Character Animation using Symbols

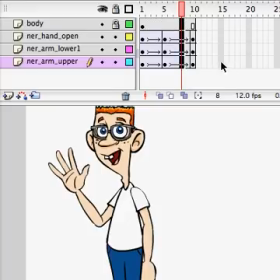(4:12)
I have an extra frame here, so I can just select that and hit Shift F5, which will remove frames. Okay, so I can make a movie. Let's see what it looks like.
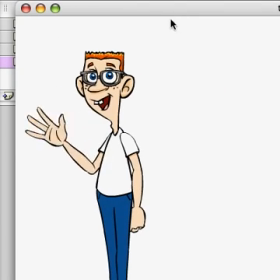(4:22)
So there he is waving, and it's a little bit robotic and because the timing is really even.
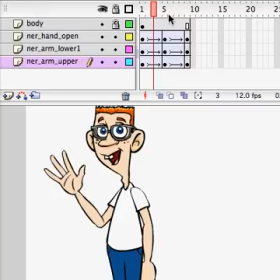(4:29)
So what I can do is I can actually play with the timing, the ease in and out.
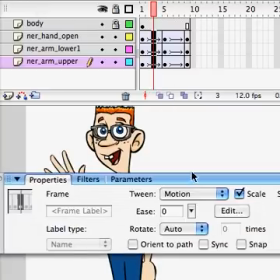(4:32)
If I select again all three in between, I can use this easing slider. Let's see, I want to ease in.
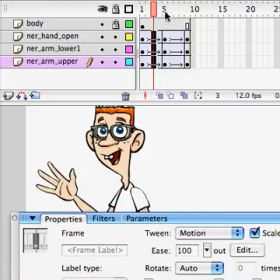(4:45)
I want to ease into this middle pose here. It's kind of backwards, in real animation terms, you would say ease in, but here you have to set it to out, flashes a little bit backwards.
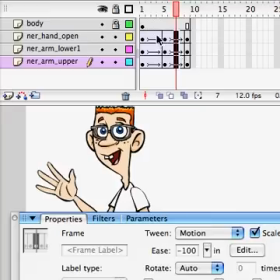(5:01)
And then here we're going to do the reverse. to in. So we have out and in.
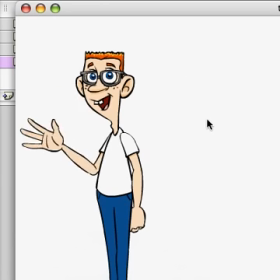(5:08)
Okay, and let's see what we got. Make our movie. We've got a little more variation on the timing, which is good. Makes it feel more natural. Problem is it's kind of sticking right now when it hits the top of his head,
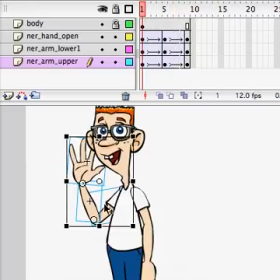(5:23)
because frame one here, these keyframes are also over here on frame 9. So essentially we're seeing them twice and they're not moving. So we can cheat it here.
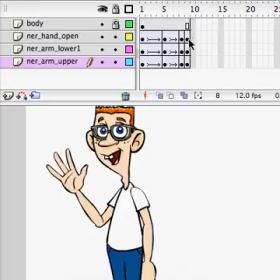(5:35)
We can select this, hit F6, make new keyframes right there. We can select this back part here and hit Shift F5 and just get rid of them.
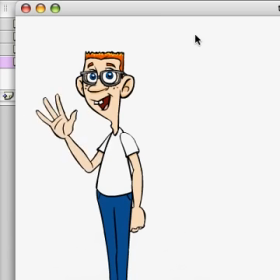(5:45)
See how that looks. So there, it's not sticking anymore. And it looks a little more natural. So that is how you can get started with character packs and how you can animate using symbols. I hope